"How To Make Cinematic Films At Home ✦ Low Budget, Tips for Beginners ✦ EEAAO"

As you can see in the scene, the scene was coming from her left side, I think. From her left side was quite like a warm sunlight, so we're gonna be using this inside the car as our key light.
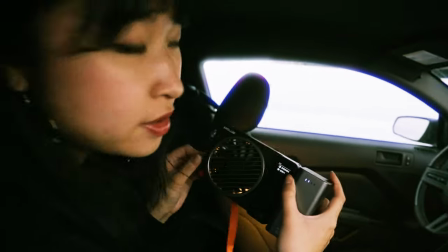[4:17]
It's gonna be a 2009 Kelvin.
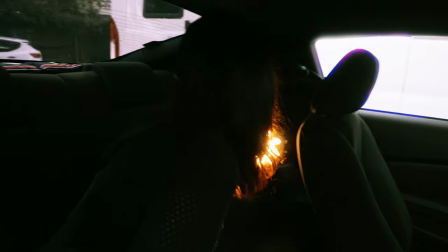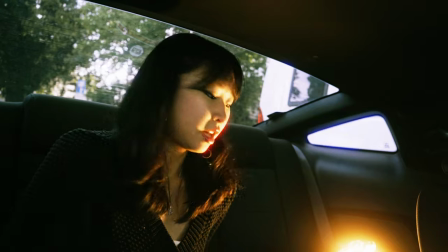[4:25]
So that it stays and it, you know, hits my face. I'm gonna be sitting in the middle, so let's see how that turns out. This is gonna be my paparazzi, my paparazzi light. But you guys can also use your flashlight like how I like how I showed you guys in the previous video
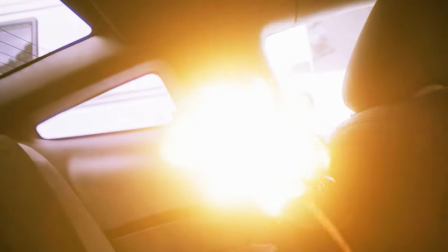[4:46]
So Dilara is holding our light up because it can't balance on the on the
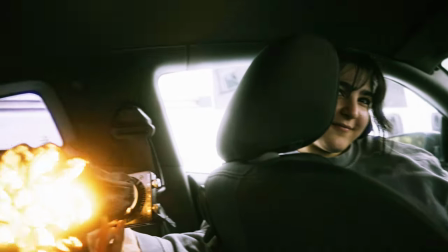[4:51]
car And it was a hot high enough and we don't have a tripod right here right now I
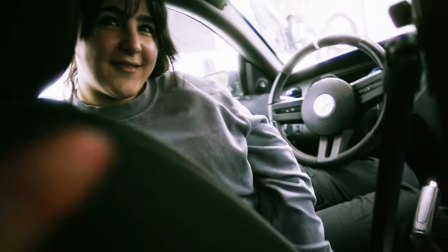[4:59]
Dilara was also doing using her phone to do the flash so
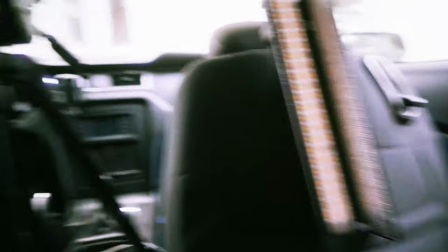[5:05]
We have another flash here that we just put in the back pocket which is really funny, but we're gonna try doing a faster flash light now with another light.
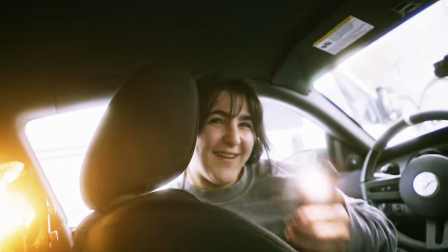[5:14]
But Dilara was also doing that the whole time. So yeah, and here are the results.
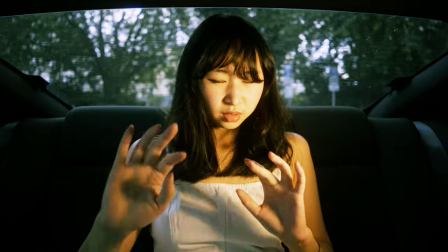Step number five, editing and VFX.
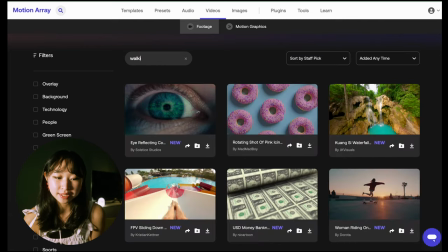[5:29]
Once you have keyed out all your green screen and color corrected and graded to how you want the scene to look, we are going to go online to MotionArray or any website of your choice.
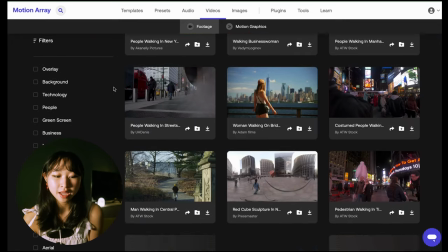[5:38]
Mine will be MotionArray in this case and type in walking in city or time-lapse for example. and then search out whatever you need.
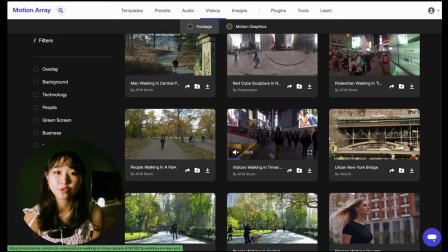[5:45]
I searched out a few clips where someone is walking through the city and I'm gonna speed that up like for example this time-lapse in New York or someone just walking through Italy for example.
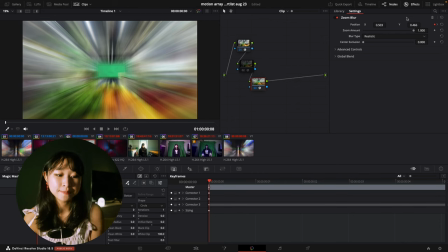[5:54]
We then bring it into your software of choice and speed it up by 400%. I also use motion blur and zoom blur to give it more of a fast movement effect.
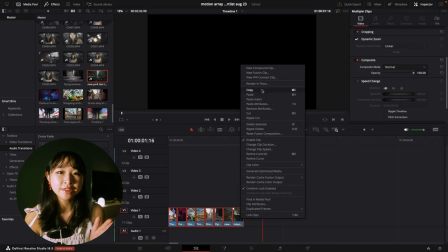[6:03]
After you have done this, all you have to do is repeat the process with other clips and cut them very near to each other so that you have this effect of fast-paced
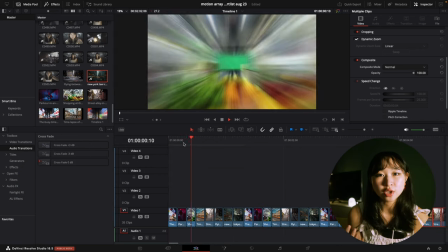[6:12]
changing environments. And all you have to do now is sort out your music and your SFX which I also did in Artlist.
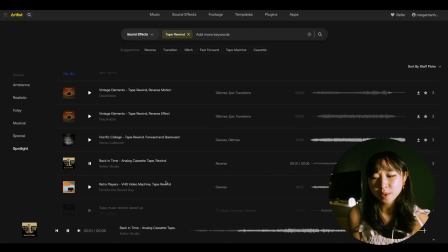[6:18]
I searched for rewind on Artlist because I somehow had a feeling that it would fit the movement and action on screen and I found so many great choices that I'm going to be overlaying.
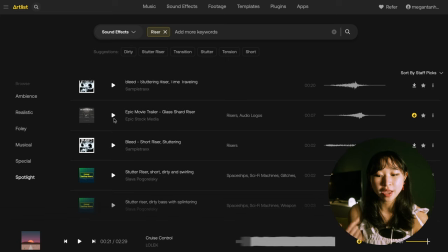[6:28]
To add more drama to your scene, you can always add a riser and a hit at the end which you also can find on Artlist. Risers and a hit are basically SFX's to help create that dramatic suspense in your videos. So I find that very very helpful. And without further ado, here are the final results.